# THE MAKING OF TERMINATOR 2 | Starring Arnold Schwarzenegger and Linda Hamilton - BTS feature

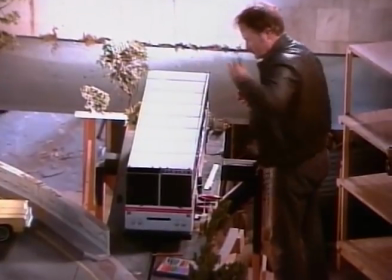(23:39)
Destroying Los Angeles was a task given to forward productions under the direction of Bob Skotak.
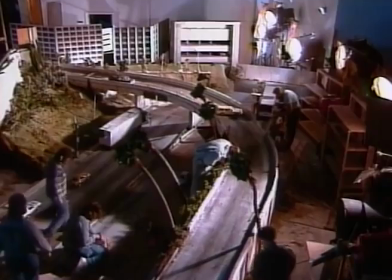(23:45)
Vast miniature cityscapes were built in tremendous detail for the sole purpose of their destruction.
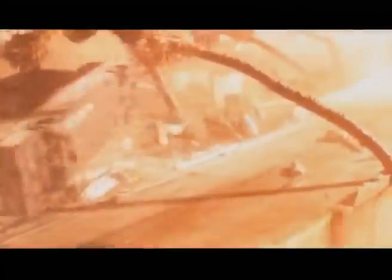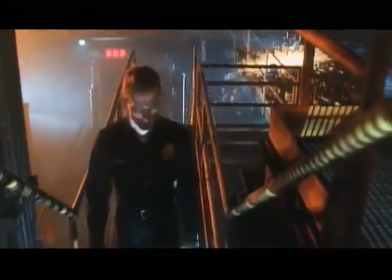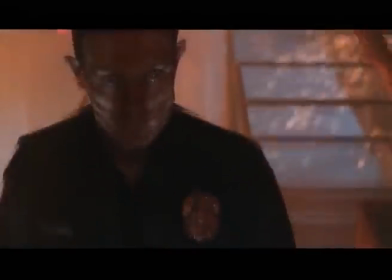(24:03)
but the truly revolutionary effects involved creating the t-1000
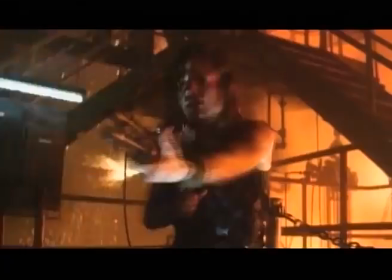(24:07)
the deadliest machine ever built it
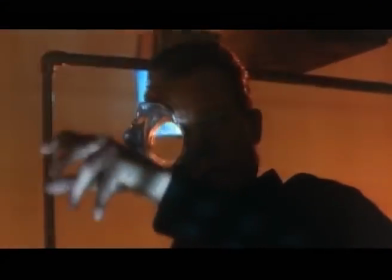(24:13)
just blew my mind um to actually see it and you go wow they've morphed you you're you're a liquid mercury man you're liquid chrome i i don't think i'll get over it and i i i totally believed
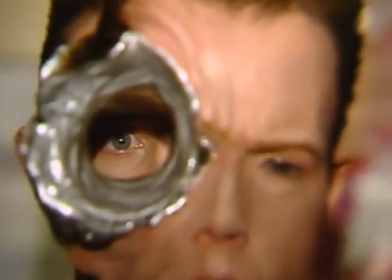(24:26)
it creating the t-1000 required the combined efforts of stan winston's company
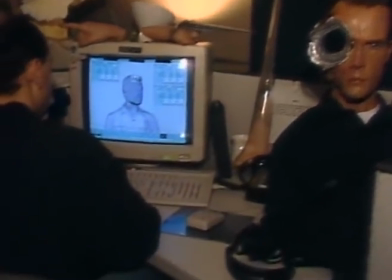(24:32)
and Industrial Light and Magic under the direction of Dennis Murren. At the beginning of this show, Jim had the boards already done. And you have to start with storyboards. You have to know what you're doing at the beginning. Can it even be done?
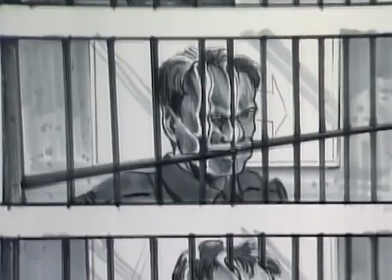(24:44)
A show like this, you know, is it technically feasible to even do it now? And Jim was hoping it was, and I thought it was. You know, so we all agreed that we could do it. It was a constant, you know, little juggling act in the very beginning to figure out what was going to be done optically,
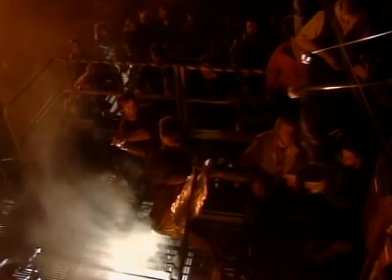(24:59)
what was going to be done as a real-life effect, and then what things from us would be needed for ILM to help them work things out optically and vice versa. And it just worked out as perfect as it possibly could have.
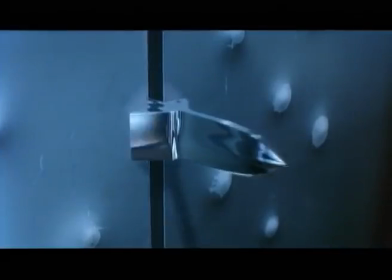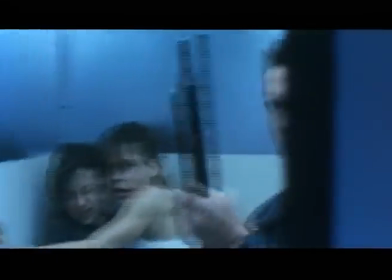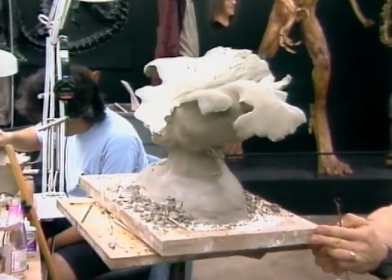(25:28)
When the T-1000's abilities went beyond what was possible with animatronics, makeup, and prosthetics,
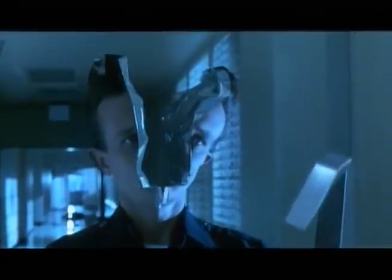(25:35)
ILM was given the task of creating the effects optically, literally redefining state-of-the-art for computer animation. Computer-generated images are a way of coming up with new effects, especially when we've been doing traditional effects for 80 years.
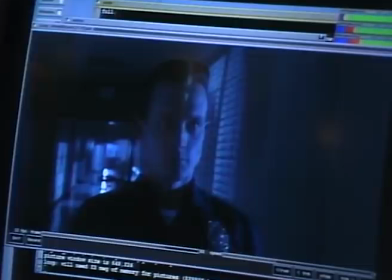(25:49)
And you're starting to see, I think, a lot of sort of the limits of traditional effects. You know, it's very hard to use the same tools and do different things all the time. Dennis and I sat down and conceived the process, And we sort of decided to concentrate on the Robert Patrick form, because Robert is the T-1000.
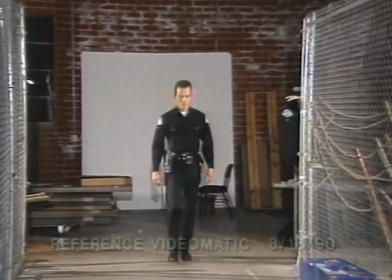(26:09)
We decided we're going to study his body, we're going to watch his movements, we're going to find a way to capture his quality, the way he walks, the way he runs, the way he behaves,
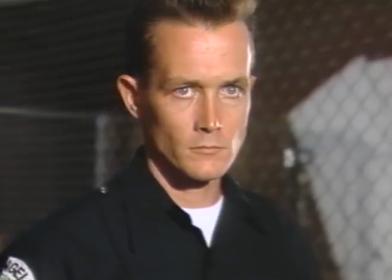(26:17)
the way his body changes shape. And that was, for us, was going to be the key that drove our visual approach to the whole T-1000. At the making of the models, the studying Robert Patrick, we got Robert, and he was up here and we painted a grid on him and shot a lot of footage of him and
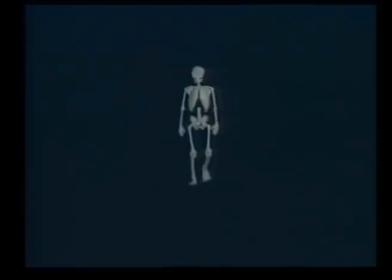(26:33)
we could see how the how the grid moved as his muscles moved and his bodies moved around way it was
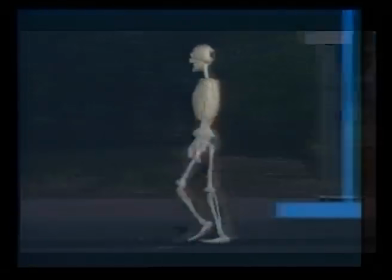(26:38)
way back in the beginning of the show and so that gives you an extremely powerful guide for creating a real robert patrick walk
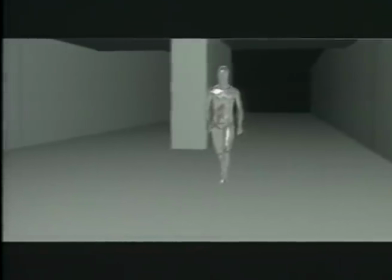(26:46)
a real robert patrick uh run which is in fact the t-1000 walk the t-1000 run So it's absolutely critical to our whole process.
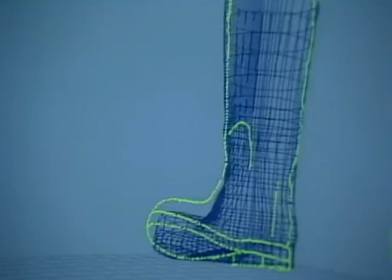(26:55)
We're trying to always duplicate human beings. Everybody's shooting for human beings.
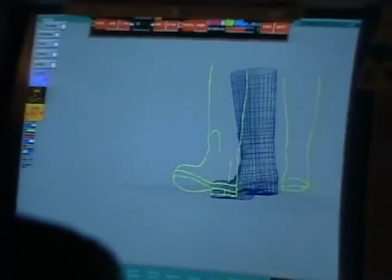(27:00)
This is really the first successful step to adding real life to an otherwise inanimate piece of geometry.
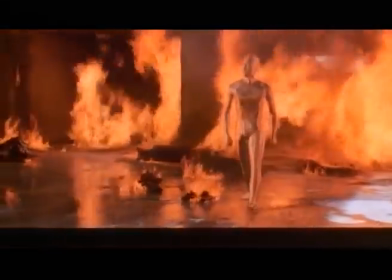(27:07)
You know, it's the wrinkles, you know, it's the slight mannerisms of the eyes and the hands and stuff, just like a real human.
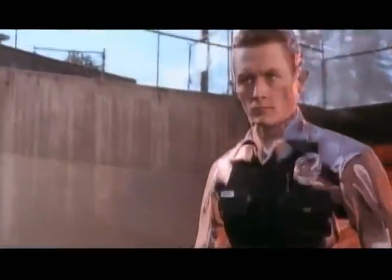(27:12)
That's the kind of thing, that's the extra step we wanted to take. We were destined to do that or nothing. We knew that other people had come so far, we wanted to go beyond that. I dabbled in this a little bit in the abyss with the water
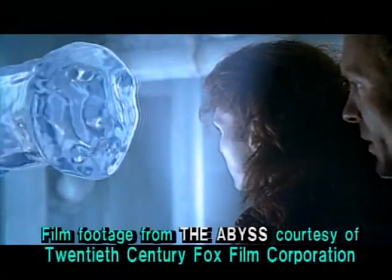(27:26)
tentacle that formed the faces of Ed Harris and Mary Elizabeth Mastrantonio.
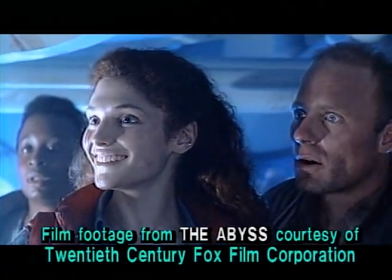(27:31)
And that proved to be very compelling imagery that people remembered indelibly from that movie. So that kind of encouraged me to take it a step further, or many steps further.